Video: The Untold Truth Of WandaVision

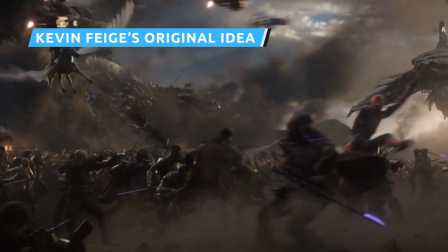[4:02]
The Marvel Cinematic Universe couldn't be brought to life without the talents of many artists,
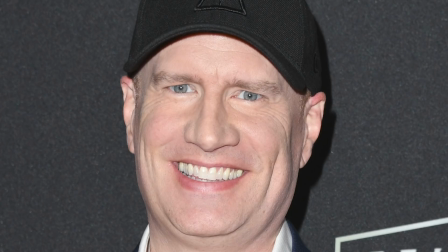[4:06]
but there's no denying that Marvel Studios' Chief Creative Officer Kevin Feige is a key creative voice in the sprawling enterprise.
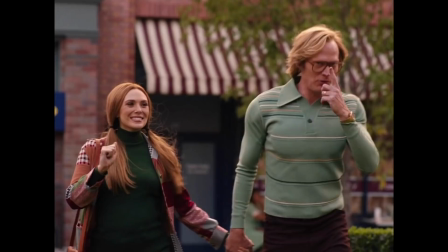[4:12]
His influence was particularly felt with WandaVision,
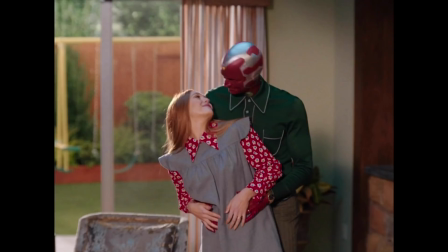[4:15]
as he came up with the initial concept of creating a sitcom that would take the characters of Wanda Maximoff and Vision and plop them into suburbia.
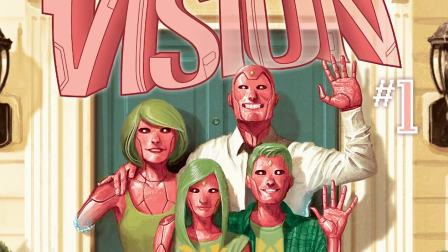[4:22]
Not only was Feige taking cues from earlier comic runs featuring the two characters, namely House of M and The Vision, he was also inspired by his own love of sitcoms.
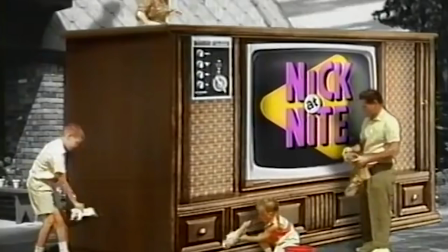[4:30]
Feige was apparently a Nick at Night fan growing up, and that love has seeped into his creative pursuits at Marvel Studios.
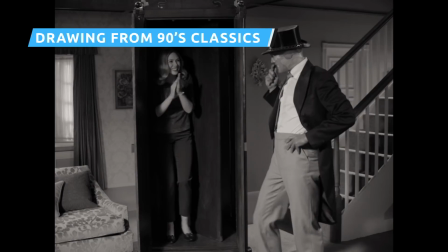[4:37]
Watching WandaVision, it becomes readily apparent which TV shows certain episodes take cues from.
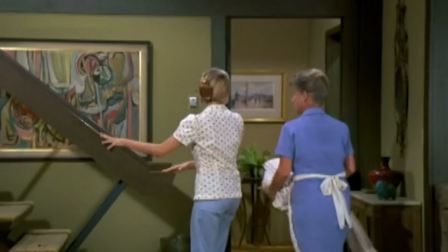[4:42]
The first episode wears its love for the Dick Van Dyke Show on its sleeve, while a later episode features a staircase that could only have come from the Brady Bunch.
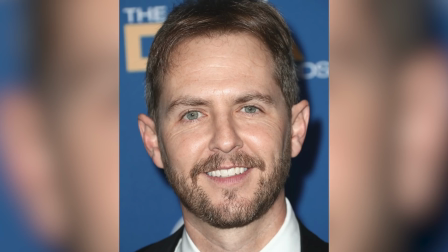[4:50]
However, movies have also provided creative inspiration for the production. In talking about how the series tackled unique visual traits,
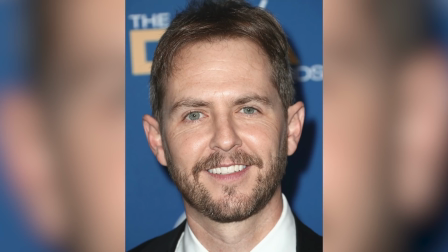[4:56]
WandaVision director Matt Shakman revealed that two films from the 90s had a great deal of influence on this Marvel TV show.
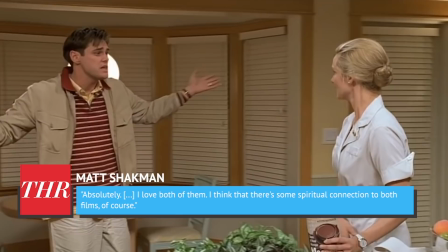[5:02]
When asked if Pleasantville and The Truman Show had any sort of impact on WandaVision, Shakman told Hollywood Reporter, "Absolutely, I love both of them.
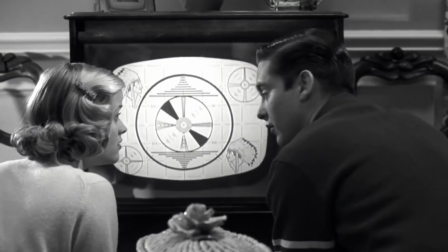[5:10]
I think that there's some spiritual connection to both films, of course."
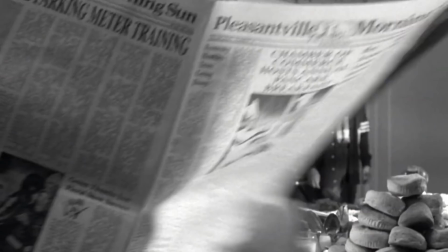[5:13]
Pleasantville also explored black-and-white 1950s sitcoms, but with an eerie touch that emphasized how divorced from reality these programs were.
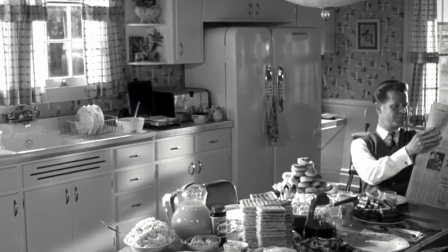[5:21]
What's more, Pleasantville and WandaVision share a prop designer, Russell Bobbitt, who helped ensure that both projects got the tiniest details of their TV worlds just right.
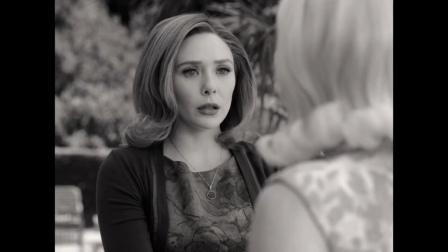[5:29] Pop quiz, Wanda. How does a housewife get a bloodstain out of white linen?
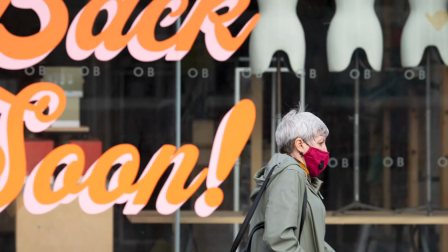[5:37] By doing it herself.
The MCU may be a pop culture juggernaut, but even it couldn't avoid being impacted by the COVID-19 pandemic.
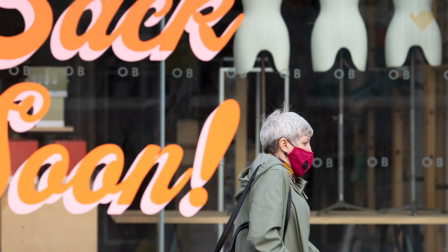[5:45]
Every project in the works at Marvel Studios was delayed by the crisis, with their entire movie schedule getting delayed over a year.
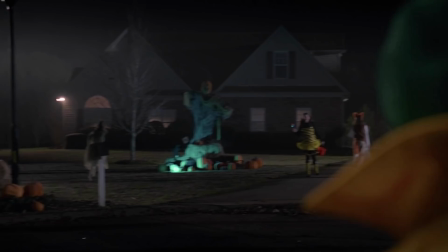[5:52]
WandaVision was no exception. The show was almost 4 months into filming before principal photography was shut down.
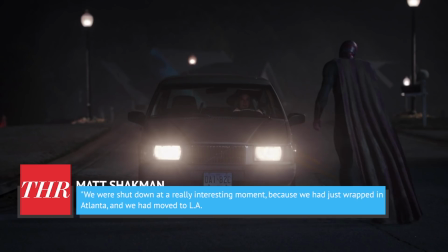[5:58]
As recalled by director Matt Shakman to The Hollywood Reporter, the timing on this whole matter was peculiar.
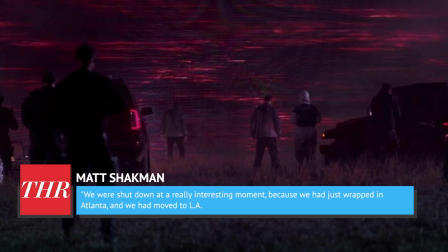[6:04]
Shakman explained, "We were shut down at a really interesting moment because we had just wrapped in Atlanta and we had moved to LA.
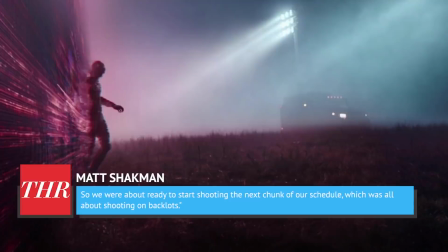[6:10]
So we were about ready to start shooting the next chunk of our schedule, which was all about shooting on backlots.
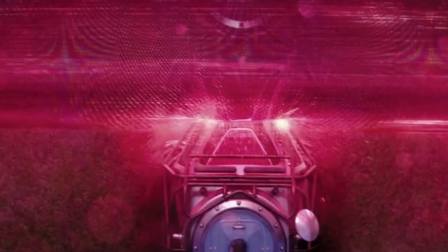[6:15]
Principal photography took months to resume, only kicking in once more in fall 2020, albeit with extensive new safety procedures in place."
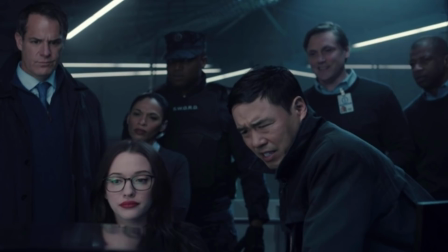[6:23]
WandaVision employs a number of visual tricks that help clarify the differences between the sitcom world inside the Hex and the real world outside.
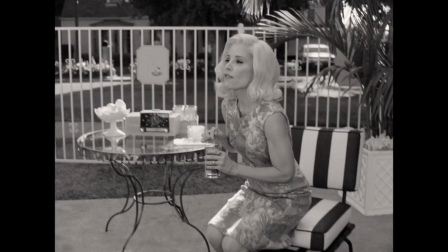[6:30]
Beyond the use of period-era costumes and black-and-white photography, one notable visual trait is the show's ever-shifting aspect ratios.
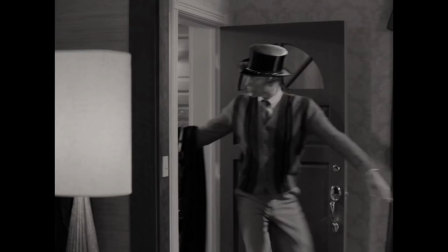[6:37]
The show is known for sometimes making these changes right in the middle of a scene. Different aspect ratios, such as 4:3, are used for the different eras of television that take place inside the Hex.
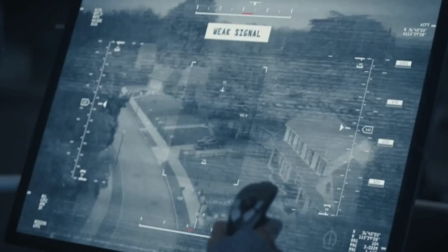[6:46]
The on-screen visuals are bending to the history of classic television as a way of reflecting how much control Wanda has over her reality.
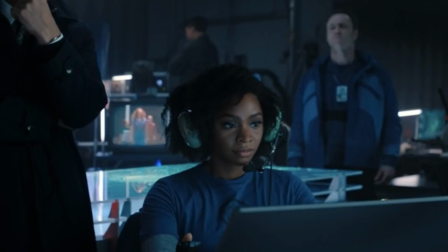[6:53]
Meanwhile, a 2:40:1 aspect ratio is used for scenes that are supposed to remind the viewer that they're watching something firmly rooted in reality,
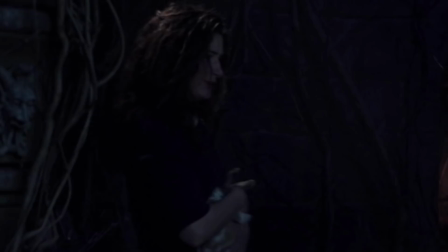[7:00]
such as everything happening at Sword's compound or in Agatha's basement.
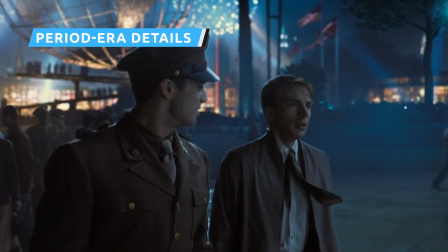[7:05]
The Marvel Cinematic Universe has tackled period projects before with films like Captain America: The First Avenger and Captain Marvel.
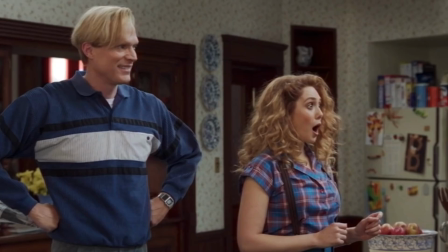[7:11]
But WandaVision was multiple period pieces in one, requiring the team to focus on endless details from different eras.
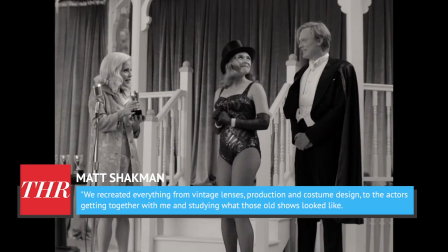[7:17]
Matt Shakman explained the process to The Hollywood Reporter.
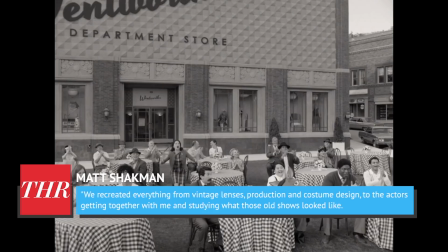[7:20]
"We recreated everything from vintage lenses, production and costume design, to the actors getting together with me and studying what those old shows looked like.
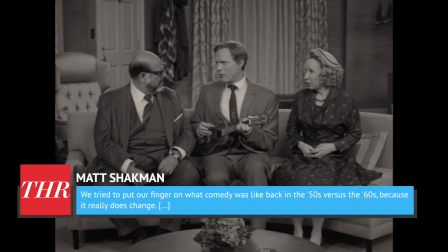[7:28]
We tried to put our finger on what comedy was like back in the 50s versus the 60s, because it really does change. It was really important because ultimately this is the reality of that episode, and we wanted people to fully buy into it.
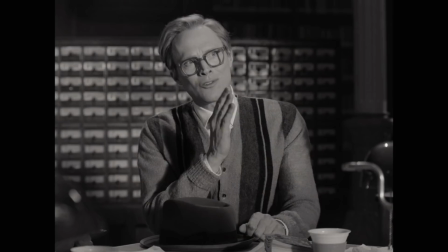[7:39]
Going the extra mile in every department, they even brought in a dialect coach to nail the voices of each decade, paid off.
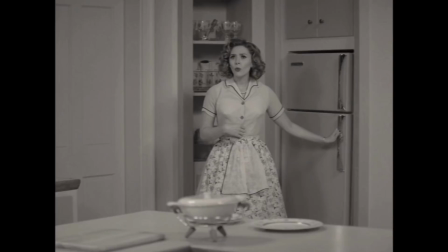[7:45]
Rather than just doing surface-level pastiche, WandaVision took the MCU period piece to a new level."
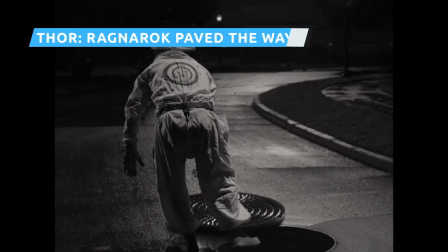[7:50] But I am doing my best to blend in.
WandaVision has been praised for its ability to go weird and creepy without winking to the audience.
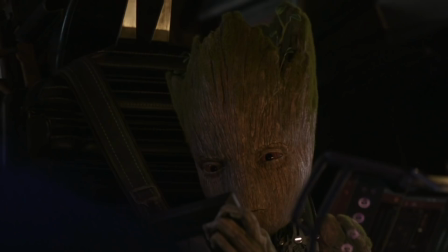[7:57]
It's a tone that hasn't really been explored in previous Marvel Cinematic Universe properties, which have largely avoided eeriness.
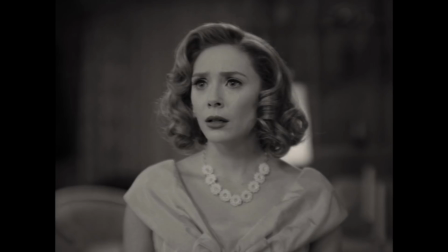[8:03]
Though it's widely seen as a groundbreaking trait of the program, WandaVision showrunner Jack Schaefer doesn't see the program's aesthetic as totally unprecedented.